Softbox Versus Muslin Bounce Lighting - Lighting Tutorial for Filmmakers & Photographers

Diffusing light tutorial for filmmakers and photographers.
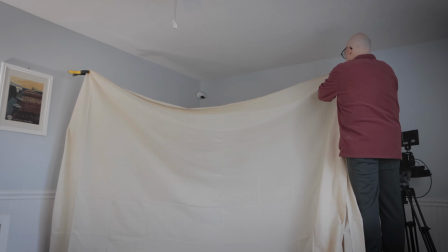In this video, we are going to explore diffusing light by using muslin, by bouncing light off of it, and shooting light through it.
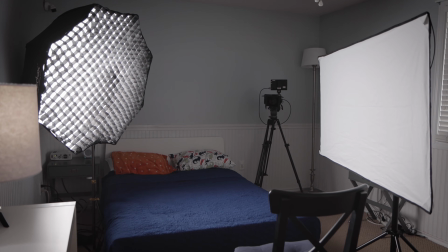We will also compare how it looks versus a traditional softbox.
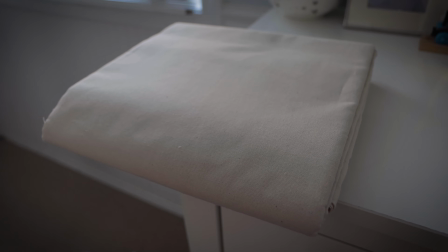In case you didn't know, muslin is a natural cotton fabric.
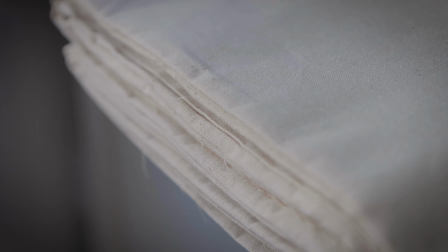We are using the unbleached type.
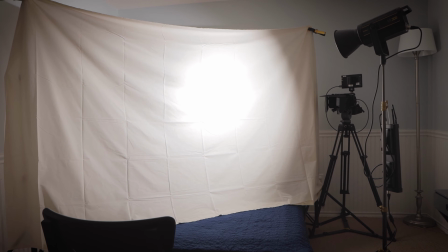We make light softer by bouncing it off of a surface or by shooting it through a diffusion material.
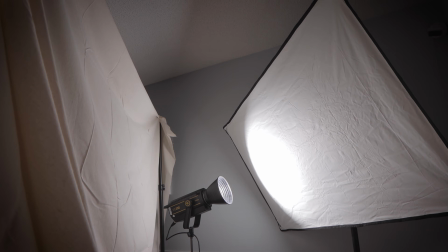Sometimes we even do both. Here you see a light without any diffusion.
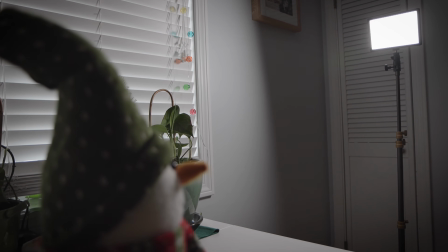It's a small light source and therefore causes strong shadows.
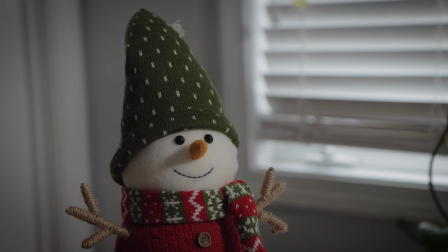Look at the snowman's nose. Here's the same light with some diffusion on it.
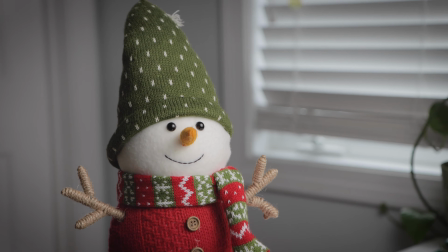The shadows are softer because the light source is bigger.
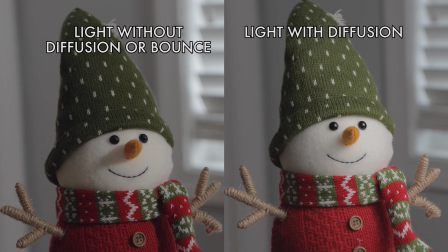Diffusion makes the light source bigger and shadows softer.
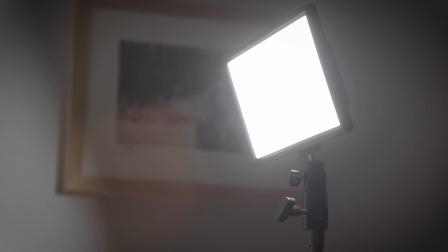Softer light is generally more flattering when shooting people, although hard light is certainly an option if that's the mood you are looking for.
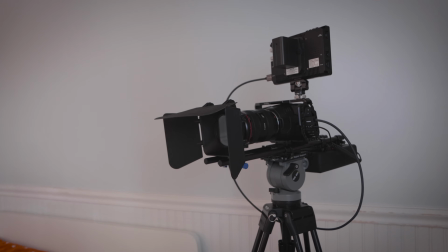We're using the Blackmagic Pocket Cinema camera in this tutorial. First, let's take a look at the shot without any lighting gear.
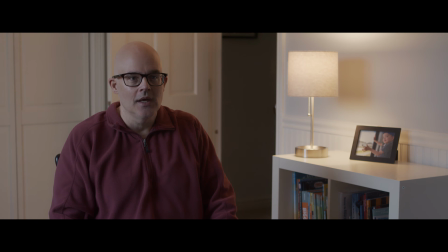As you can see, the existing lighting is not very flattering.
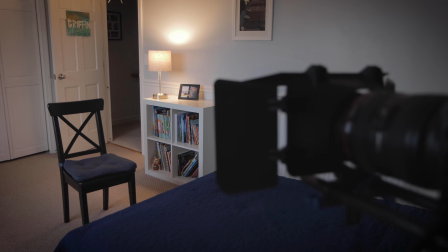The first thing I'm going to do is change the bulb in the practical light.
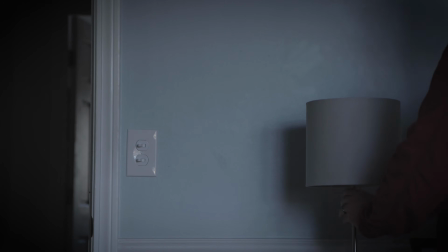A practical light is any light that you can see within a shot. I'm going to replace the bulb with a TP-Link Smart Wi-Fi LED bulb.
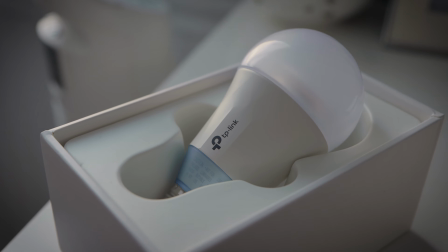I like this bulb because its color temperature is adjustable.
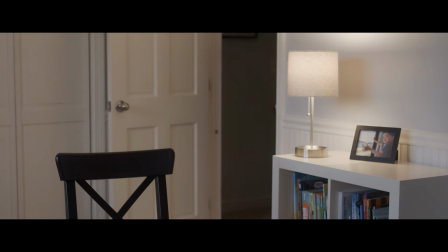It could be very cool, warm, or anything in between, and it can be dimmed.
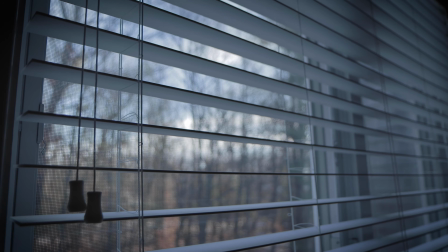I like the control that it offers. The next thing I'm going to do is close the blinds in the room to block out any incoming sunlight.
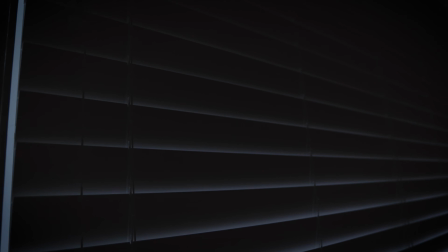We want full control over the lighting in this room. Let's set up the muslin now.
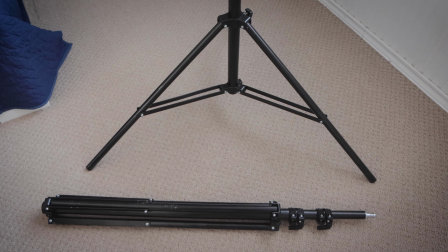I'm using 2 light stands and some clamps.
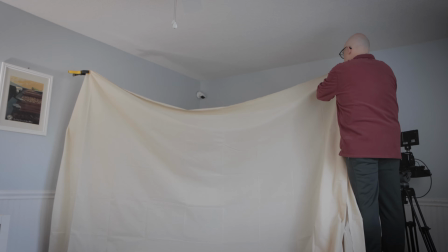I'll raise the 2 light stands and clamp the muslin across them.
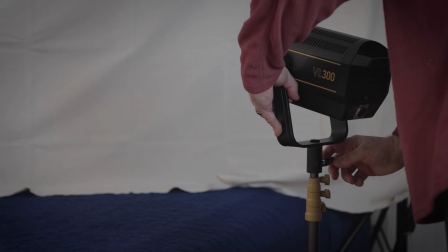Next, I'll set up my daylight balanced Godox VL300 LED light.
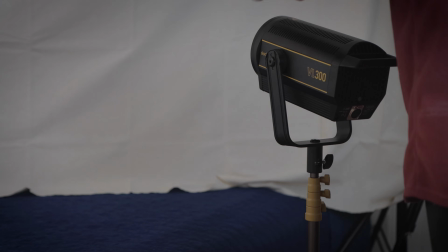I like this light because it's quite bright, dimmable, and has excellent light quality.
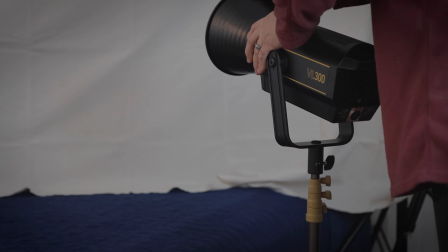No noticeable green tint.
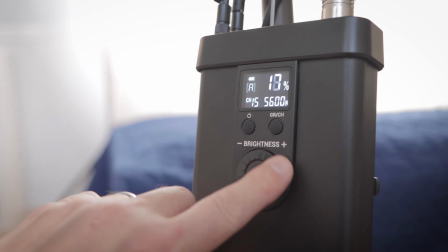After turning on the light,
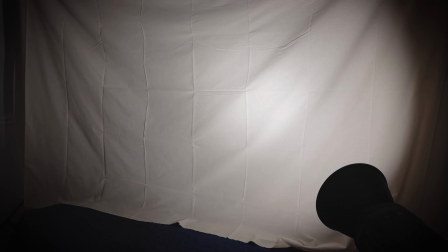I noticed right away that the daylight balanced light being bounced off of the unbleached muslin is a little warm due to the unbleached muslin's color.
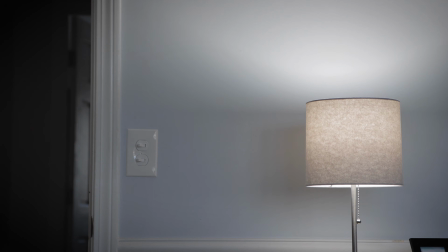To better match the light, I'll warm up our practical light bulb a little bit by lowering its color temperature.
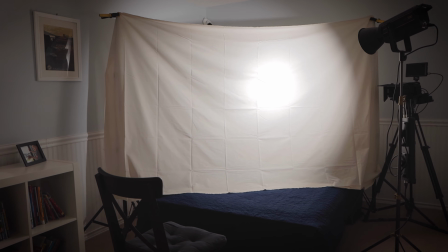Let's see how the bounced light off of the muslin looks on the skin. In my opinion, it looks pretty good.
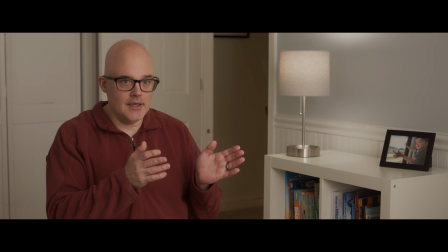Bouncing the light into the muslin has created a large, warm, soft light. I'm not loving that the doorway is dark. I'll put a Godox VL150 in the hall.
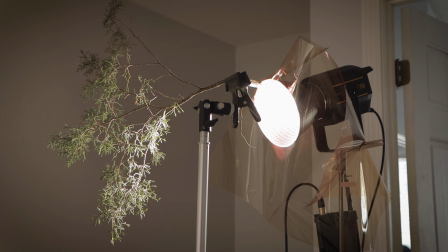To warm it up, I'll add an orange gel. To break up the light a little, I'll put a tree branch in front of it.
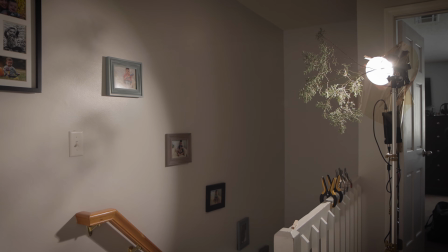It adds some shadowy texture to the wall in the background. I like that look a little better.
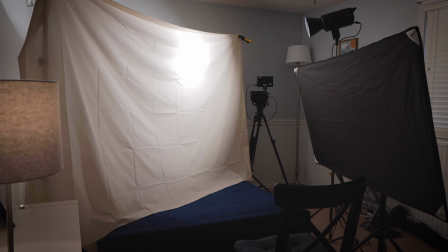Next, let's set up a black reflector and place it next to where our subject is sitting,
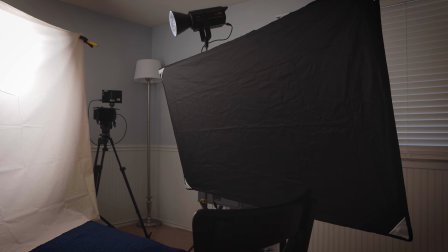on the opposite side of where the muslin is placed.
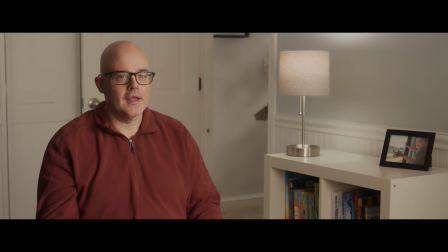This acts as a negative fill and creates deeper shadows on the side of the face. It adds a little more drama to the shot, if that's what you're going for.